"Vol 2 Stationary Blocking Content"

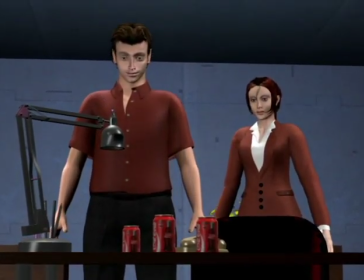4965s
Already having the soda cans in the foreground creates the feeling of a scene that knows where it's going and enhances our sense of being told a story.
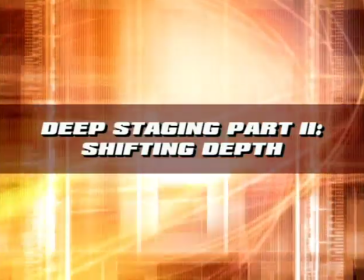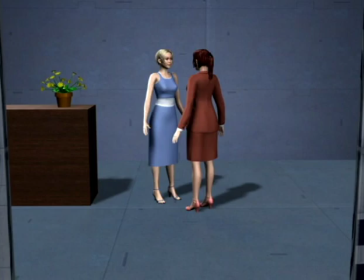4978s
In this chapter, we'll look at a compelling aspect of deep staging, which is creating attention shifts between layers.
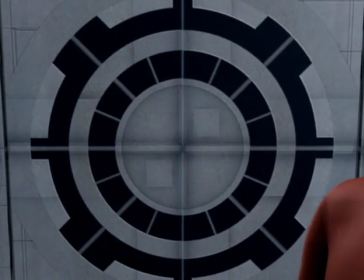4984s
When objects or characters move in and out of shots, our attention suddenly moves to that new level of depth, creating a vivid 3-dimensional experience. These shifts grab our attention, they create a great sense of production value, and can be a real showcase of directing ability.
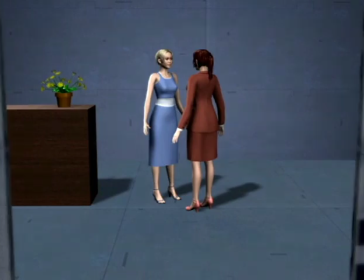4999s
For these types of shots, racking focus adds enormously to the experience,
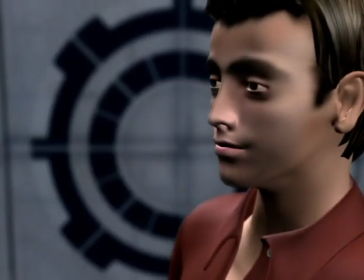5003s
as here where we rack focus out on the character that steps in, and it's sometimes the primary reason for setting up shots like this. But a key distinction is again that if we put our entire effort into simply creating deep shots, the shifting effects will be an automatic byproduct, and we'll actually get many more of them.
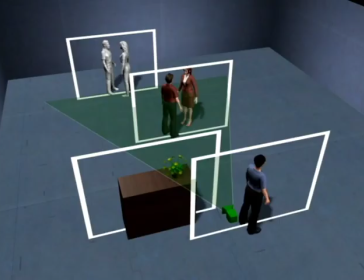5021s
Shifting depth is far easier to create than it looks.
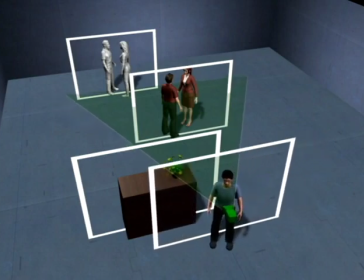5024s
If we consider each layer a plane that exists before we slide it into the frame, the surprise is really just to the audience and not to us.
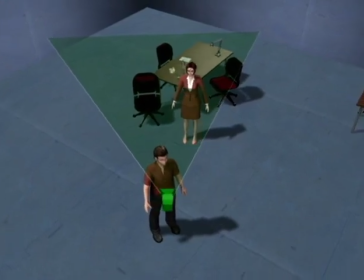5033s
One way to do this is to have characters step into the foreground or background of each other's shots.
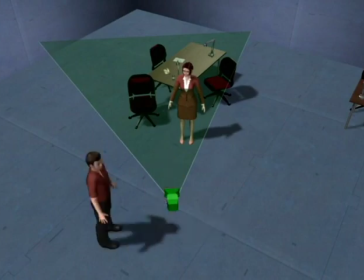5038s
Here we've set up a deep stop as reference, but we're starting with a man outside the frame. So to begin with, the shot belongs to the woman.
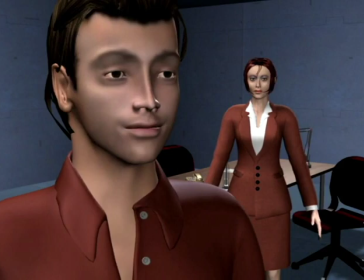5047s
When the man steps in, we get the attention shift. When we add focus racking, which we'll do in a couple of chapters, this can be very effective.
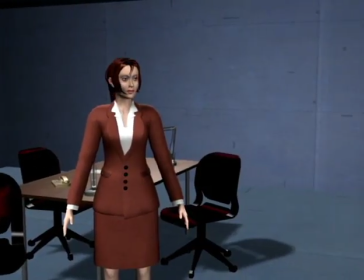5055s
We could even have the man exit the frame as he continues talking off camera, shifting back to the woman's depth, until he steps back in again.
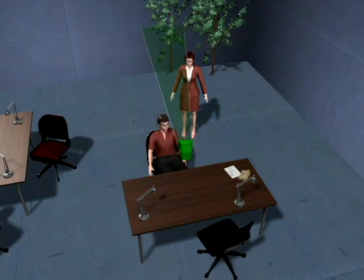5066s
Here we've set up a deep stop as reference, but the man will start out sitting down. So we're starting in a wide shot with them both.
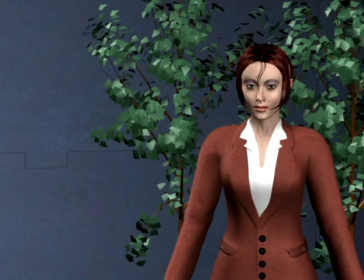5073s
We go to a closer shot on the woman for a line, which is a deep stop. When the man stands up, we get a very nice shift.
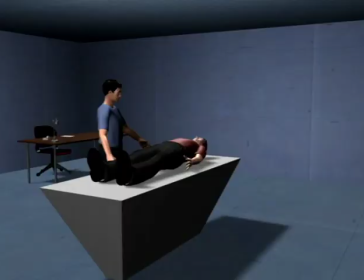5082s
Here we're in a scene in a hospital, and the blue man is tending to the patient. At some point, the woman steps into the foreground.
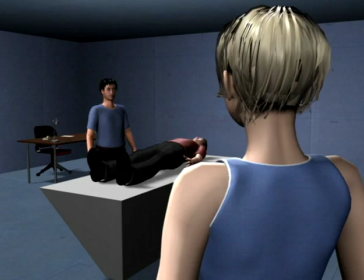5090s
This current staging was the reference we built it from, but only we knew that. It's the same when characters step into the background of each other's shots.
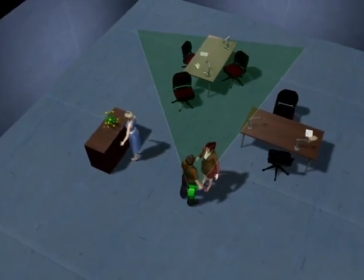5099s
Here we're in an over-the-shoulder between the red characters, and will ultimately have the blue woman step in between them to fill the gap in the frame. For her first mark, we'll add a single shot. But starting in the over-the-shoulder, the shot is just the two red characters.
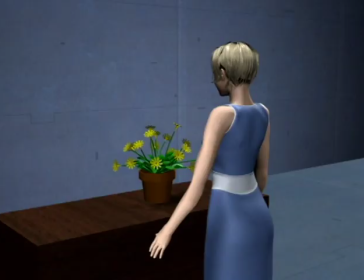5114s
We cut to the blue woman's single shot,
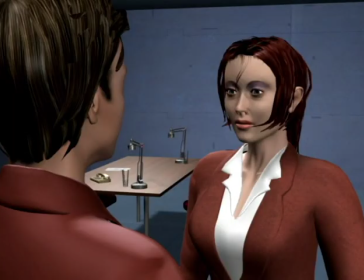5117s
she walks out, and we cut back to the over-the-shoulder, where she steps in, creating a shift.
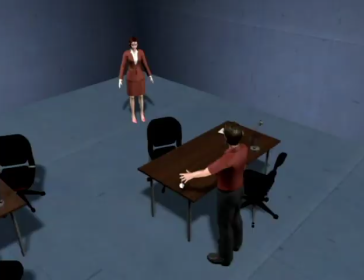5126s
Another technique is to create deep inserts. Here the man is holding a pendulum, and to get an insert of that, we might as well get the woman in the background.
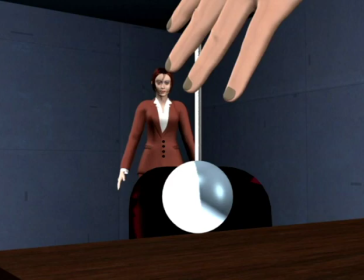5134s
So starting in that insert, we'll assume that the background is out of focus.
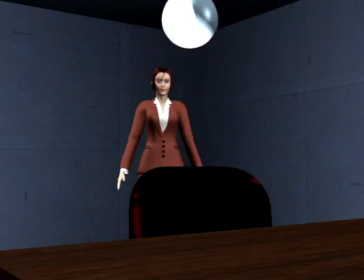5138s
As the man lifts the pendulum up, sliding that plane out, our attention goes to the woman.
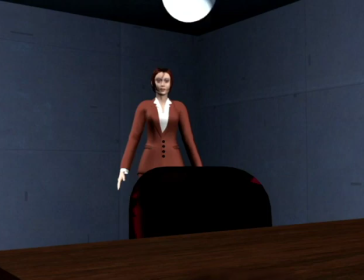5144s
If this is instead where we start, our attention goes to the pendulum as he lowers it into the frame.
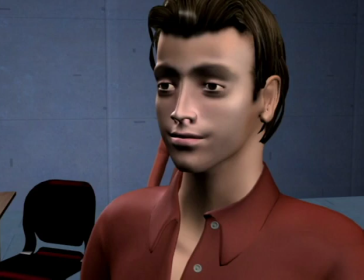5151s
One more technique is to create deep reveals. Here we assume the man is the only person in the shot, but when he walks out, our attention goes to the woman in the background.
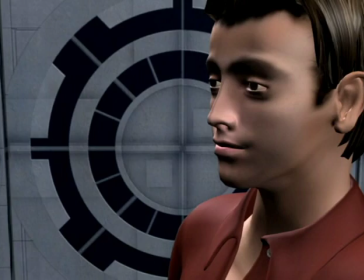5160s
This works even if the background is just the set. As the man walks out, our attention still goes deeper into the frame as he clears it.
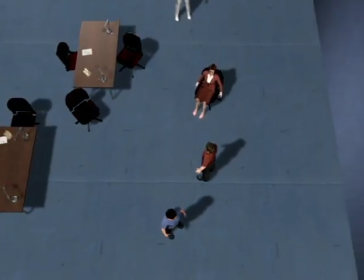5169s
All these shifts are effective, and it can make sense to set up shots for that reason alone.
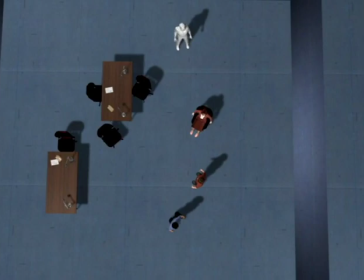5174s
But we can actually create them as an automatic byproduct of deep staging by setting up as many deep stops as possible and then simply let the characters move between them. Here we'll create the first deep stop with the man in front of the woman. For the next deep stop, the man has walked over here, and we'll create a shot with the blue man in the foreground.
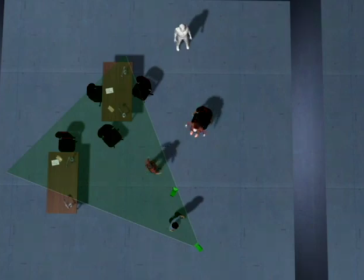5193s
Over on the woman, we'll create a stop after she stood up, framed with the extra in the background. She walks over to the red man, and we'll frame a right-angle master, prepared as a deep stop for when the blue man steps into the middle of it.
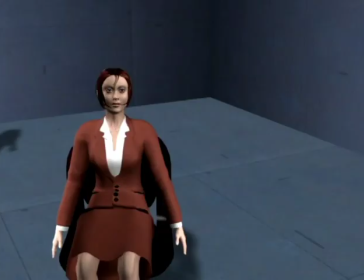5207s
With each of the stops set up to be deep, it's really just the editing that decides whether we get to see the shift.